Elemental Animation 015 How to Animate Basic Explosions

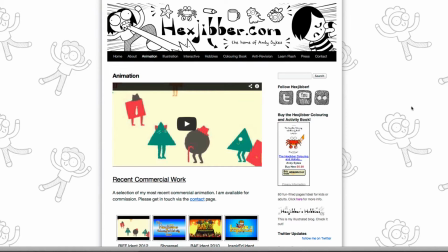0:00 Hi, my name's Andy Sykes. I'm an illustrator and animator, and I teach animation at universities here in the UK. Why not check out my website, hexjibber.com, where you can find animation and illustration by me, as well as more lessons in Flash and After Effects.
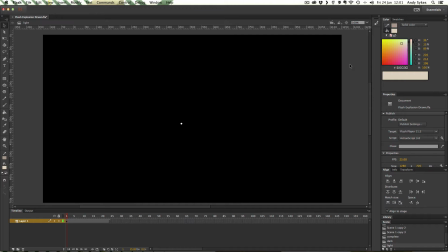0:16 Cheers. Hi, and welcome to another one of my tutorials on how to create elemental animation. This time, we're mainly going to be using Flash. We're going to start off in Flash, and then maybe do a little bit of a tweak in After Effects by adding some motion blur.
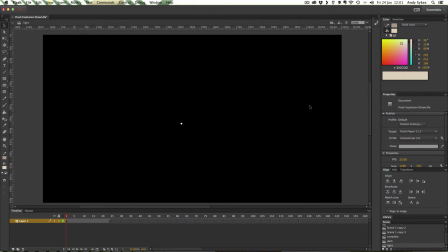0:33 So we're going to look at how to make explosions this time. I'm not claiming to be any kind of expert on creating explosions. They're difficult to animate, and really you've just got to develop your own technique on how to do them. But I'm going to show you how I developed this one. Let's take a look at the example.
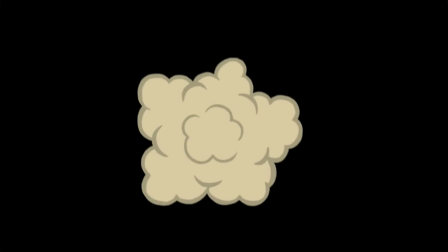0:50 Here we go.
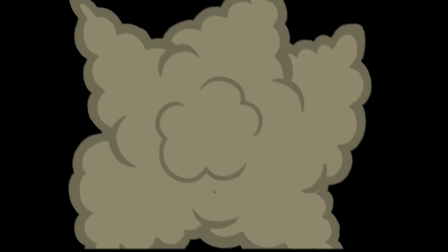0:54 You can see what I've got is a really nice simple explosion with a little bit of wiggle on it, which I added in After Effects with a little bit of motion blur. So let's take a look at how I constructed that in Flash.
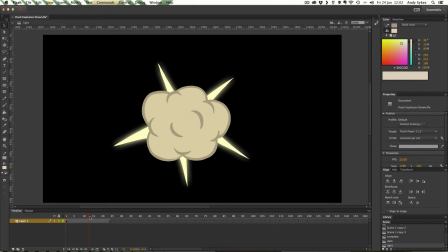1:08 You can see here we are. This is my explosion.
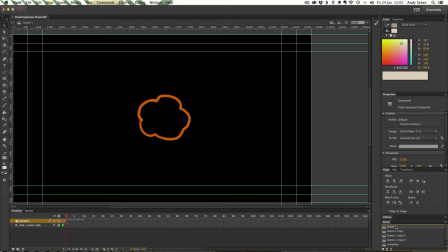1:13 But I developed it very slowly. So it started off like this. Just drew a shape that was very simple.
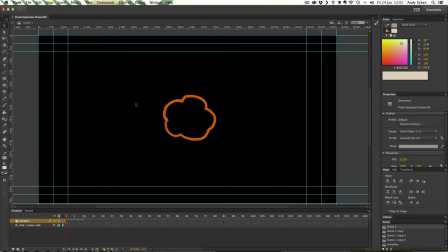1:24 This kind of cloud's not very realistic. If you check out Joseph Gillen's books, Elemental Magic 1 and 2, he tells you how to draw more realistic looking smoke clouds and explosions. But I wanted to make a nice kind of simple cartoony one in this example.
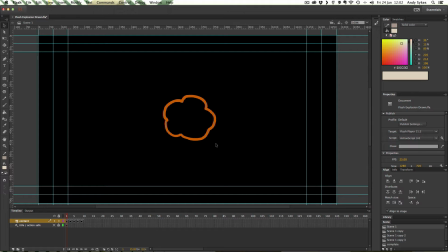1:41 So I started off with this shape, which I drew with my Wacom tablet. And on twos, so that's a new keyframe every two frames, I essentially just scaled it up from this original one here.
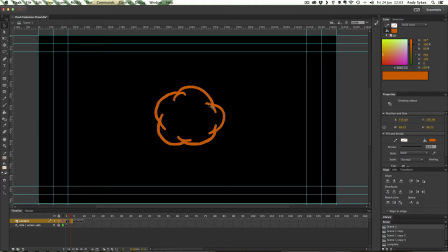1:57 And I added a couple of little kind of blobby bits round the edges just to show that it was expanding. And again, I copied it and sized it up a little bit more and made the blobby bits bigger and added a couple of little ones in the center.
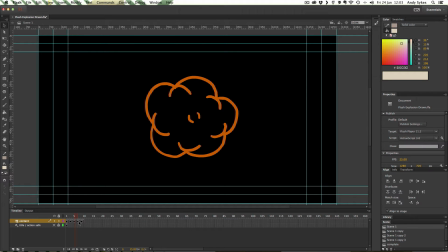2:18 And I did the same here. You can see the expansion rate towards the end of the animation is a lot slower. So it starts off very quick, and then it kind of slows down, like a dust cloud would.
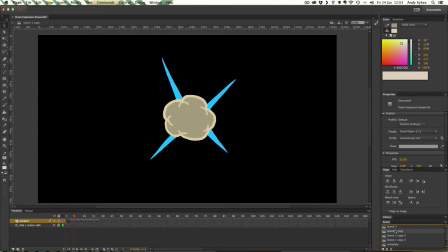2:32 There we go. And next up, I added a little bit more to it. So I started off with just a black screen, and then I had a kind of spark.
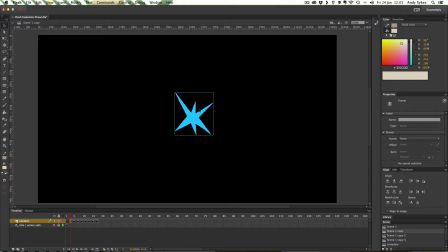2:45 If you're thinking about explosions, you tend to get this kind of spark at the beginning, which is showing the actual kind of explosion. So that's on twos, and then I added the first frame of my explosion there.
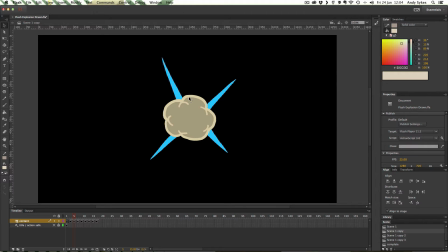3:00 You see I've coloured it in with kind of explosion-y sorts of colours. One of the mistakes perhaps I've made with this cloud is the highlights around the edge are the same width all the way through. Really, if you're wanting realistic clouds, or clouds that look convincing in a cartoony way,
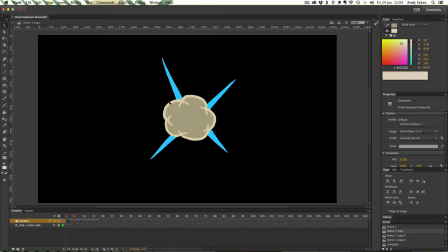3:18 it's best not to have kind of parallel lines like this. You want to taper the highlights as much as possible and not have them the same thickness all the way through.
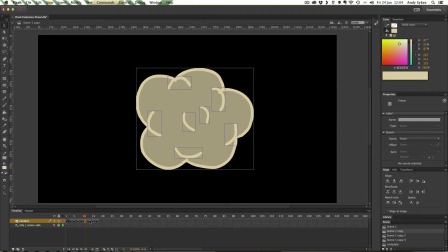3:31 And you see it's getting bigger. I think I added a couple more frames towards the end.
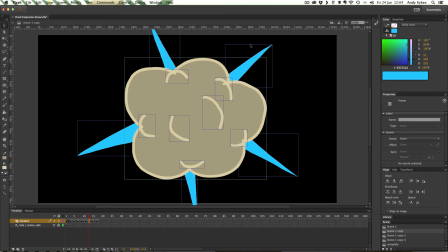3:38 I brought back in this spark. So you've got the sense of the explosion happening and then kind of gaining more energy and exploding again.
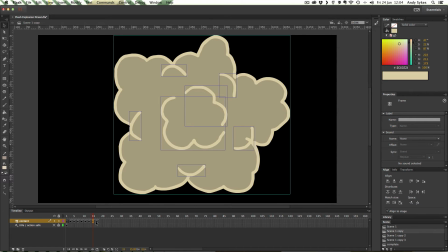3:49 And then these last two at the end, they're new frames, which look more plumey, like they have kind of more of a sort of star shape, more of a triangular edge, where they're gaining mass and expanding.
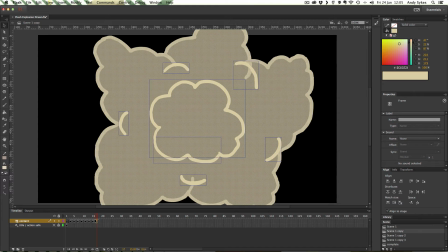4:05 So there we go.
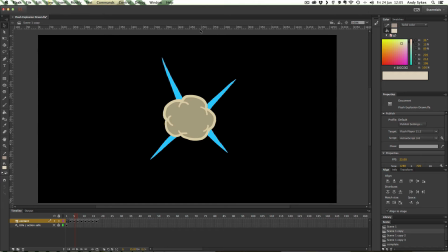4:08 You might be wondering why I've done these sparky bits in blue. That's just to kind of separate them from the rest. They don't end up being blue in the final thing. Let's take a look at what I did next. What I've done is I've made these blue bits into a kind of yellowy colour,
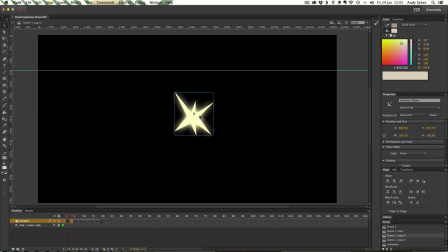4:25 and I made them into a movie clip and added this kind of glow effect. So let's just check that out. Here we go. In my properties, you can see it's a movie clip, and I've got my filters down here. I've got this glow with a blur of 25,
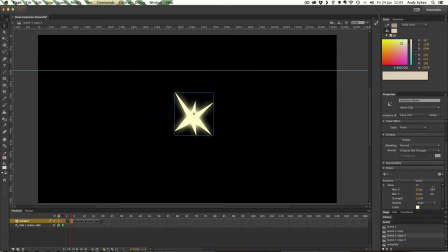4:43 a strength of 133, and a quality of high. And I've used this yellowy colour here. It's not a knockout and it doesn't have an inner glow.
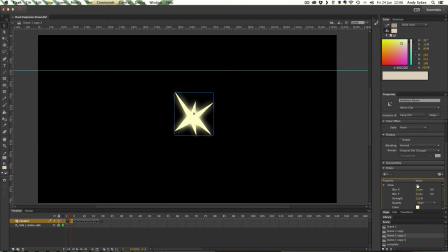4:54 If I turn it off, you can see we've just got this sort of matte shape. So what the glow does is it gives it that kind of more fiery, explodey feel.
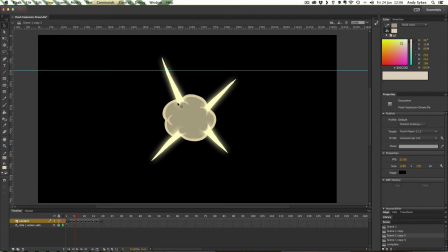5:05 And you can see that I've embedded these extra bits here underneath some of the plumey parts of my image to make them feel like they go together. And I've tapered these inside plumes so that they're not the same width all the way along.
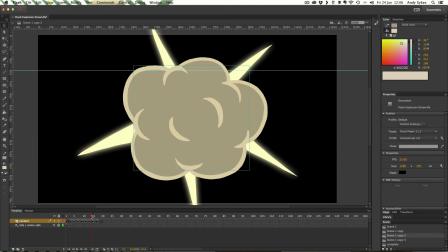5:24 It just makes them look a bit more smoky and a bit more natural. And there we go, I've made this one into a movie clip as well. I haven't made the cloud into a movie clip because I don't want the cloud to be glowing. I just want these spiky bits to glow.
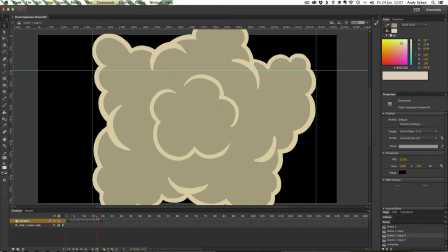5:39 And there we go.
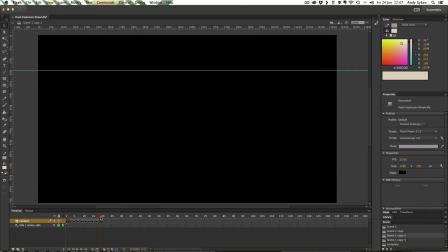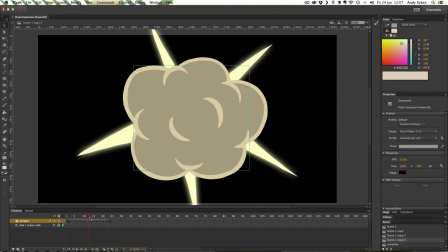5:47 And here we go. This is just another version of it.
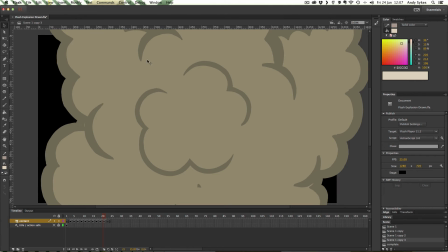5:51 I've added this extra frame at the end, which is half transparent. What I've done is I've given it a black tint and I've just pulled that black down very slightly.
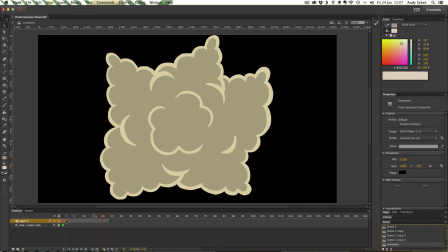6:03 So it's at 30%. And now I've got this.
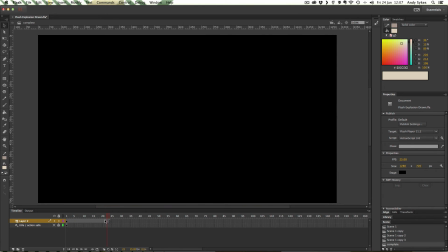6:08 This is the final version. So you can see that's my process. That's how I developed things. If I wanted to be even fancier, I could add a
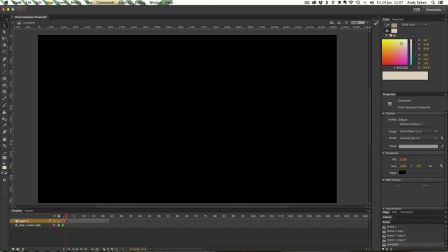6:24 whiteout frame at the beginning so that it looks like the camera's been so overwhelmed by this explosion that it's whited out the camera and overexposed the film. So I'm going to move the animation a couple of frames forward and I'm going to create a new keyframe.
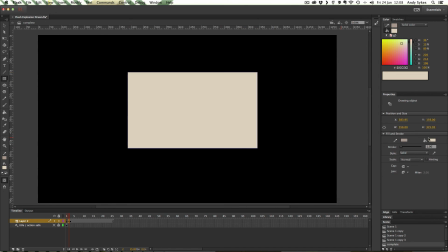6:42 I'm going to draw a rectangle and make it the size of the stage, which in this case is 1280 by 720.
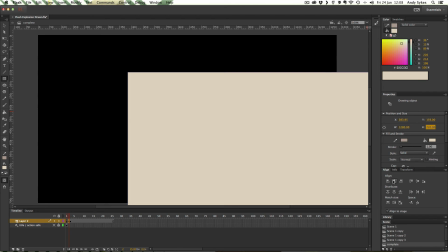6:55 And I'm going to use my align to stick it in the center, like so.
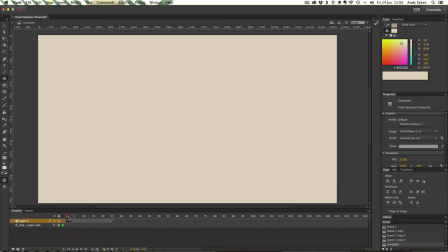7:01 So it starts off black, goes to white, and then my animation begins.
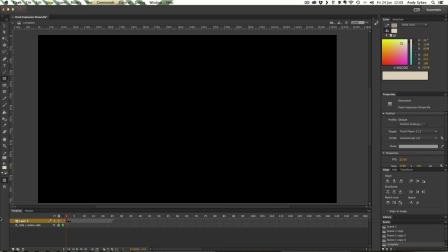7:07 So it looks like this. You could place a whiteout frame anywhere you liked. It's generally best near the beginning, but you could place it after this frame perhaps and whiteout before we see the next one.
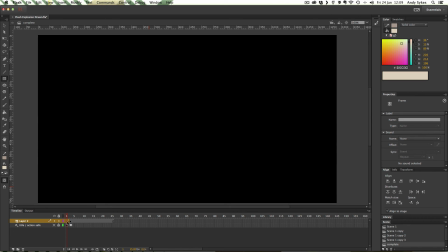7:23 But in my original example, I didn't bother with any whiteout frames.
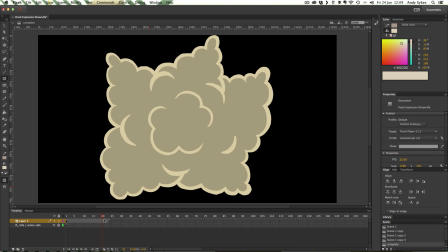7:27 What I did is I exported this as PNG sequence and took it into After Effects.
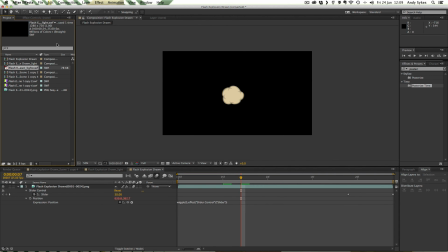7:33 You don't have to use a PNG sequence. You can, in fact, import SWFs into After Effects, which is really, really cool. And in this example here, what I've done is I've got this PNG sequence and I've put some wiggle on it.
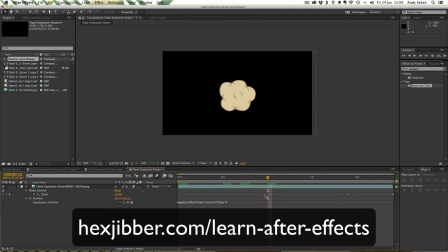7:49 If you don't know how to do wiggle in After Effects, make sure you check out my After Effects tutorial on basic expressions.
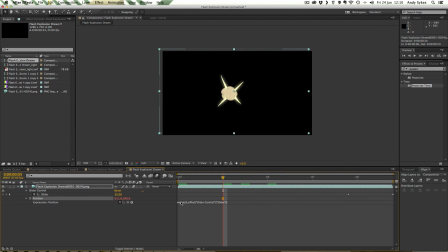7:57 I've got my position parameter. I've put a wiggle on it and I've attached it to a slider. So what I've done is I've said this wiggle should wiggle 5 times a second and it should take the value of how many pixels it's wiggling in from this slider.